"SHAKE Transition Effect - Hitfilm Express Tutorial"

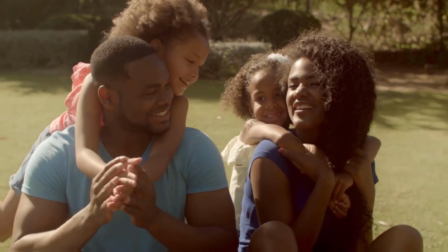0s
Hi and welcome to another HitFilm tutorial. Today I'll be showing you how to create this shake transition effect in the free version of HitFilm, HitFilm Express.
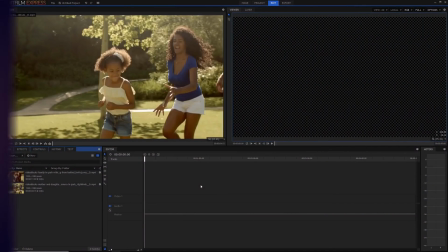12s
Today's video tutorial is rated 3 stars out of 5 on the difficulty scale, because it's not super complicated and there's only one effect, but we will dive into keyframing and advanced interpolation.
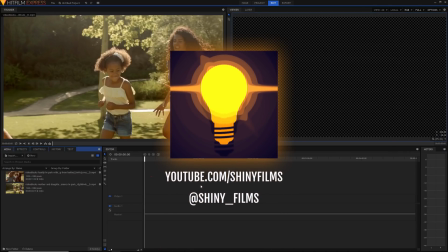23s
Before we begin this video, make sure to subscribe to my YouTube channel, Shiny films if you want more hit film videos and video editing tutorials like this one and follow me on Twitter at shiny underscore films If you want more constant updates that I can give here on YouTube
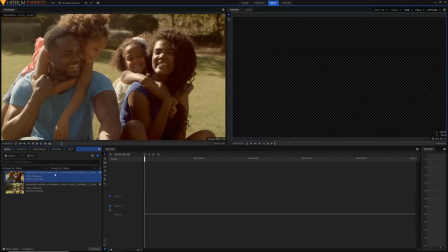37s
So let's start off this tutorial. I've got two clips here I've got one clip here, which is 11 seconds long and this other four second clip I want to transition from the first one into the second one and because this one's longer I'm just really quickly just going to create a composite shot out of this clip This is where we can do keyframing and layer videos on top of one another and it's just going to be a whole ton more useful.
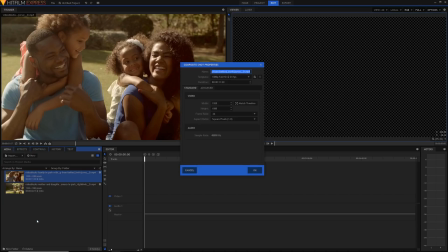59s
So just right-click and hit make composite shot and just leave all the settings the same just hit OK.
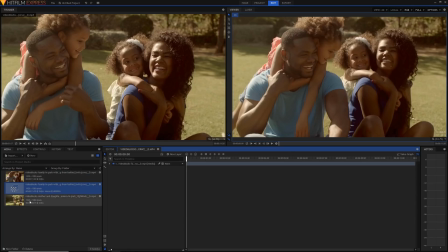65s
Now that we're in our own comp shot, we can drag the second video clip on top of the first one.
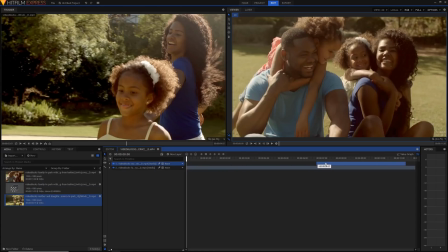70s
You'll notice now it's at the start and we're just going to drag it all the way to the end so that it becomes the second clip we see. I'm also just going to shorten this first clip and And it'll snap into place right there so that they blend together really well
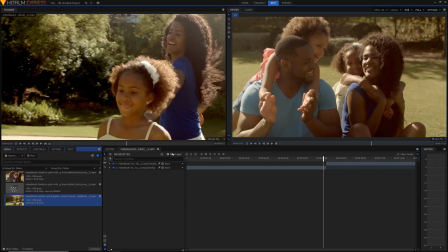84s
And the last thing I'm going to do before we start applying our shake is to just create a new grade layer Just hit new layer here and then hit grade and a grade layer is basically like an adjustment layer If you use Adobe software, it's basically something that will affect all the layers below it Now we don't have to apply the effects to both clips individually.
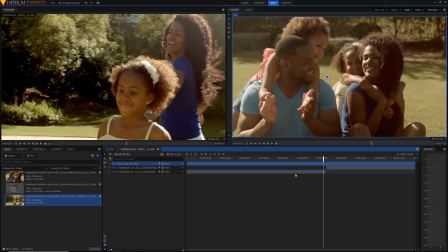103s
We can just apply it to this one grade layer All right, so now it's time for the interesting bit. Go into the effects panel and search up for the shake effect Yes, HitFilm has a built-in shake effect and it works really well actually
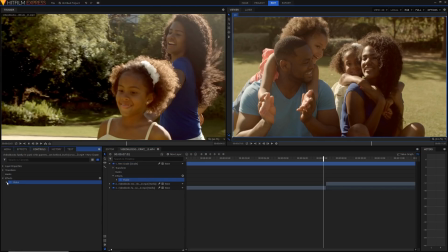117s
So once you've got it on your clip, just go into the controls and open it up If you've never used the shake effect before, well, this is what it looks like You'll notice it's add this this kind of computer generated looking shake to our footage It's not bad, but there's a couple of things that we need to do to make this into a transition
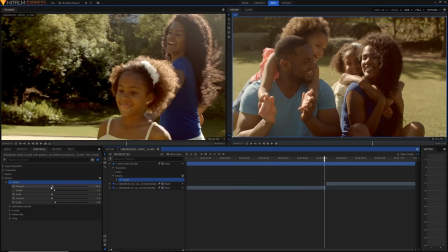135s
So the first thing I'm going to do just to make the effect look better I'll smooth it out and to show you what it does if I just increase the amount And that way where it moves a lot more you'll notice It's really like just the computer moving the camera into different positions
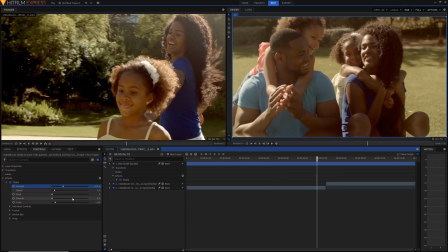150s
And it looks quite computer generated and so to fix this if you just ramp up the smooth to a hundred
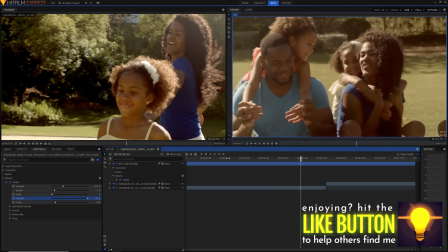156s
No longer goes straight from one thing to another it kind of smooths it all out and it looks much more natural You can also increase the speed,
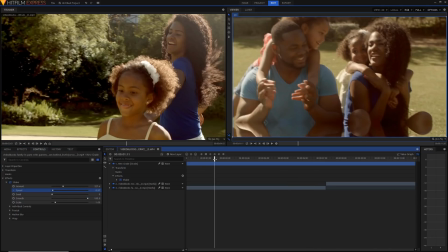164s
if we decrease the speed, I'll show you what it looks like. It goes really slowly from one point to the other, and it looks really unnatural.
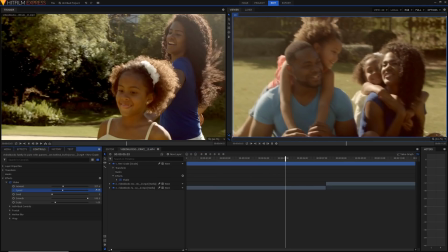171s
But if you've got really high speeds, like say for example 6, it can look super unnatural as well because it just goes so fast.
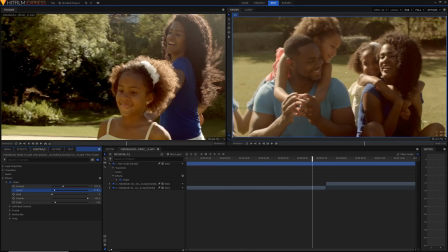178s
So I think for our transition, 1.5 is going to do it really fine. The seed here is a randomized number which determines the values of the shake, but we'll get into that a little bit later. so the first thing to create our transition you'll notice that the point here in the video where the two clips meet is seven
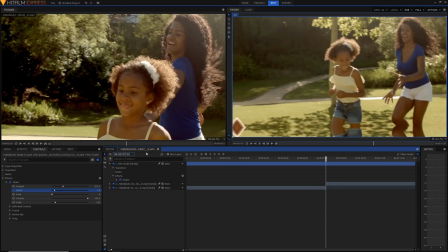197s
seconds and five frames in so roughly one second before that you can type it in if you like or just you know use the playhead it doesn't have to be
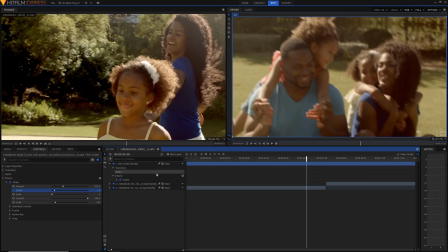205s
exact but if you go one second before then we're going to start keyframing the shake effect so what you can do is open up the effect down here and under the amount just hit the circle next to amount and it'll create a new keyframe for you there and this is how we start
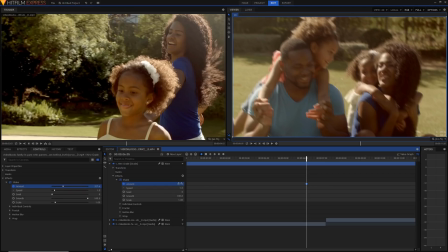221s
to animate our clips. If we just drag the value all the way down to zero again
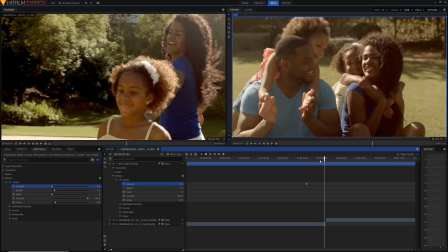226s
we're going to go now to the end clip here to the end of the clip here sorry and we can use the comma and the full stop keys to go forward and backwards frame by frame which is actually really helpful. Now I'm going to increase the amount of shake to something like 500 which is actually quite a lot.
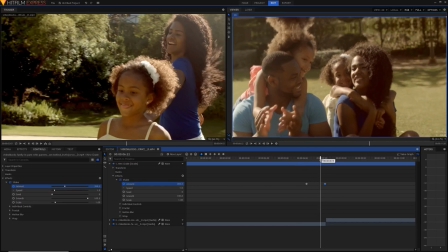244s
If we play it back now you'll notice it goes from 0 all the way to 500 and it slowly begins this shake.
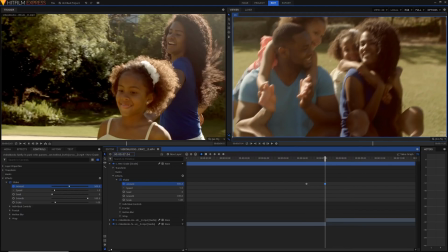252s
That's pretty cool. I'm going to go now to that original frame and then go one second later as well and I'm going to set the keyframe back to 0.
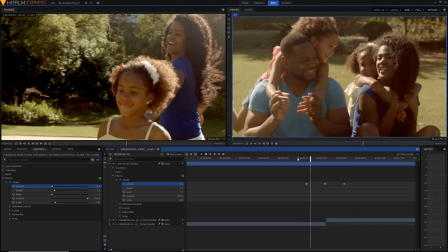261s
So it looks like this so far.
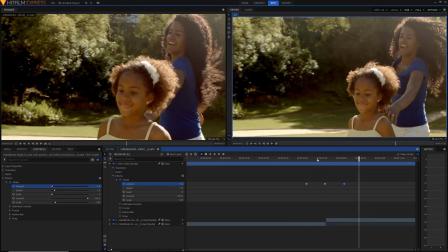264s
it looks okay but it really doesn't look very cool and so there's a couple of things we're going to do to make this look a
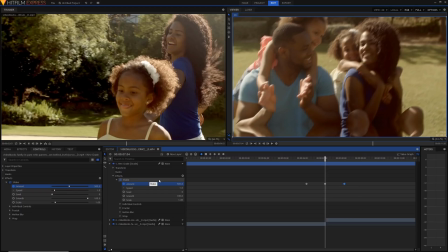271s
lot nicer just before we do those things to make it look nicer we're just i'm just going to show you that if you want to you can also just shake it on a certain axis if you want so if you go to individual controls if we just say turn down y shake and
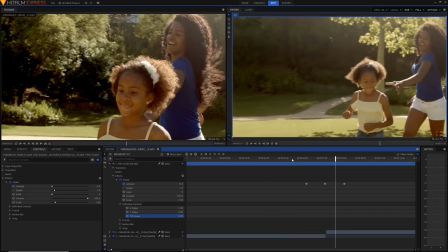285s
tilt shake all the way you'll notice that now it only shakes left and right which if you're going for that kind of effect can be pretty cool as
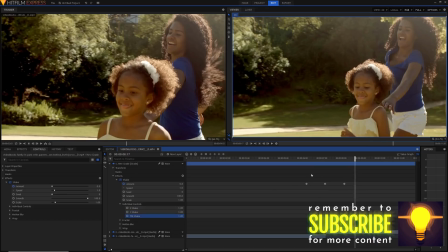292s
well but I'm just going to set everything back to one so we have our normal shake again.
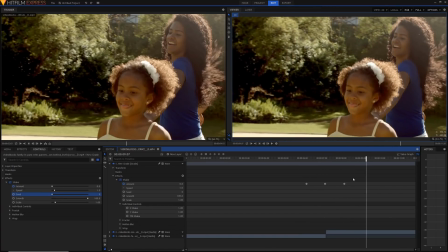297s
Okay so now we've got a basic shake going on but it doesn't look super good and so what I'm going to do is adjust the interpolation between these keyframes here.
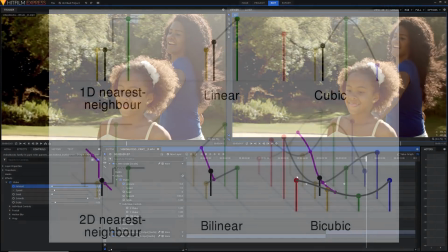306s
If you're talking about maths and science and stuff interpolation is generally when you're trying to guess a value between two points of data that you've got.
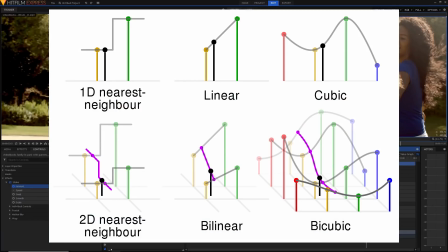314s
In HitFilm we can adjust the interpolation manually meaning that we can adjust the way that the value changes between the two keyframes.
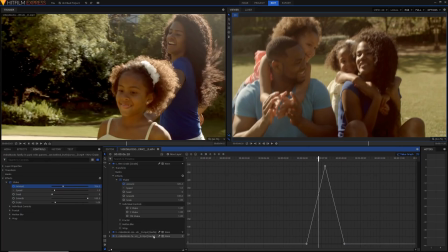321s
To show you what I mean, let's just open the value graph by just clicking on over here. I'm also going to zoom into the timeline scale a little bit so we can see our graph a little nicer. Just going to scroll over here. Okay, at the moment you can see that it goes straight from zero all the way just straight up to 500 and straight back down to zero.
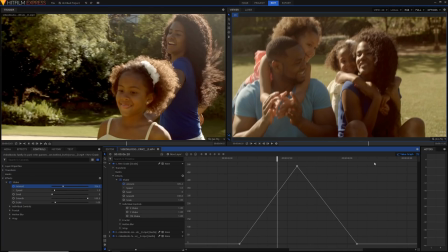339s
But we're going to change this to make it a little bit smoother. So just highlight all of these keyframes just by dragging a marquee around. And if we see here, we've got tons of different interpolation types. We've got constant, which, you know, creates it just straight to the next value.
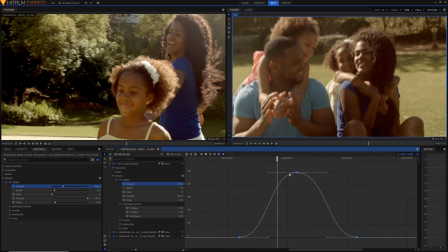355s
And we've got all kinds of smooth ones like so. Whatever you want to do, if you just hit manual bezier, then you work out the best because we've got these arms here. I forgot what they're actually called, but these arms, these handles that we're going to be able to use to manually change the interpolation.
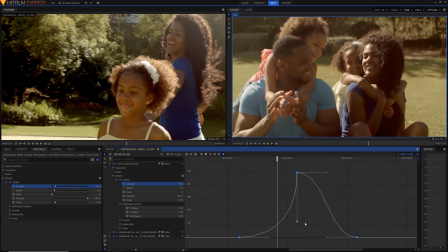370s
So if I just hit a one and drag it down, like so, I'm going to get the other one and drag it into the same place. What we've got now is a really smooth looking transition because it slowly builds up and then it goes away at this point here.
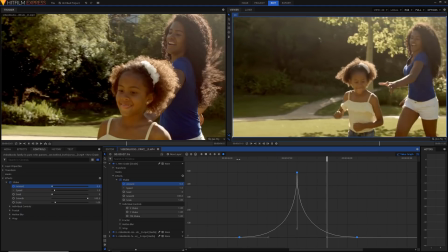387s
And I mean it looks okay now, but it'll look even better when we do our next step.
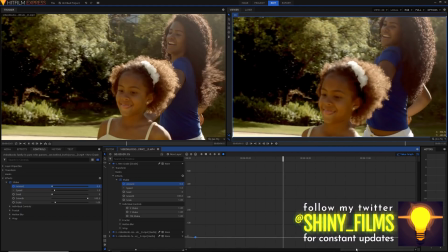392s
So let's get into that next step.
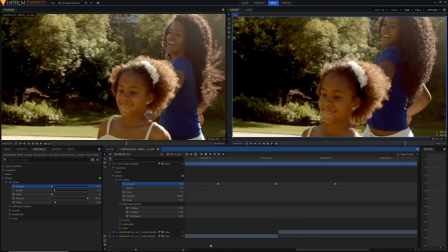395s
get out of the value graph because it's easier and now we're going to make it look less like one shake and make it look like a whole shake transition so to do that we're going to select the effect and just hit ctrl d on our keyboard and that'll duplicate it on you if
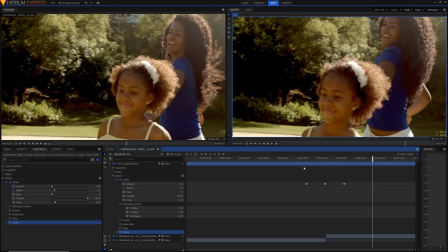410s
you're on a mac you can use command d but windows ctrl d you'll notice now that at the moment here it just looks
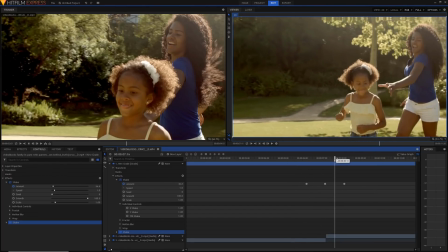416s
like we've got an accentuated shake it just looks like a stronger shake but what we can do is actually change the seed.
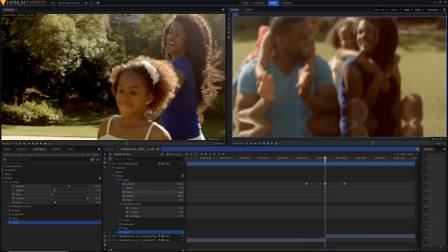423s
The seed as I mentioned earlier is like this random value and it determines the position and all the different transform values of the shake.
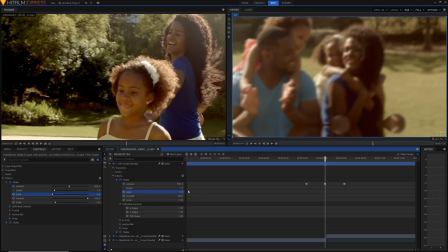431s
So if we just go to a random seed, just drag on the value and get a random number, then it'll create another shake.
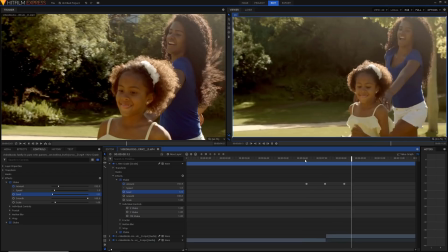438s
And now we've got two separate shakes working in tandem side by side at the same time.
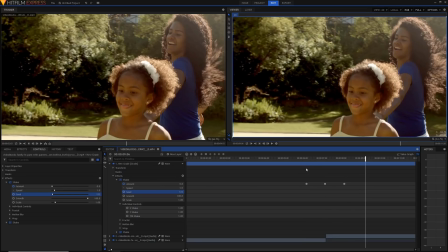444s
So we're going to repeat this effect for a couple of times more. I'm going to create say four shake effects.
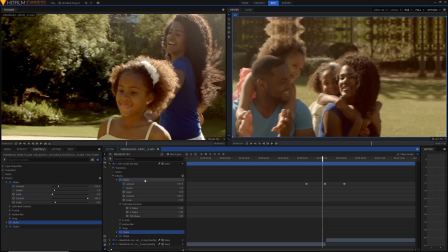449s
I'm going to select the shake effect, ctrl D, then I'm going to change the seed,
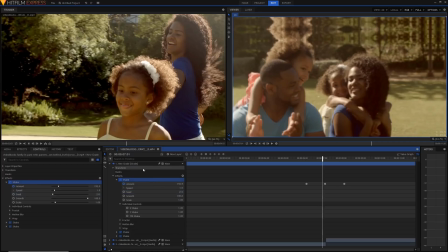455s
and then again select the effect ctrl D and change the seed.
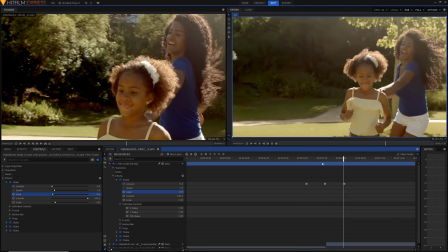459s
And then we can see that we've got a really nice four shake effects and that actually looks really cool.
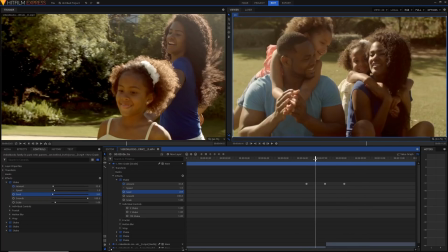465s
There are two main reasons why I used four shake effects. The first one is because naturally the shake effect looks pretty unnatural just with one shake effect.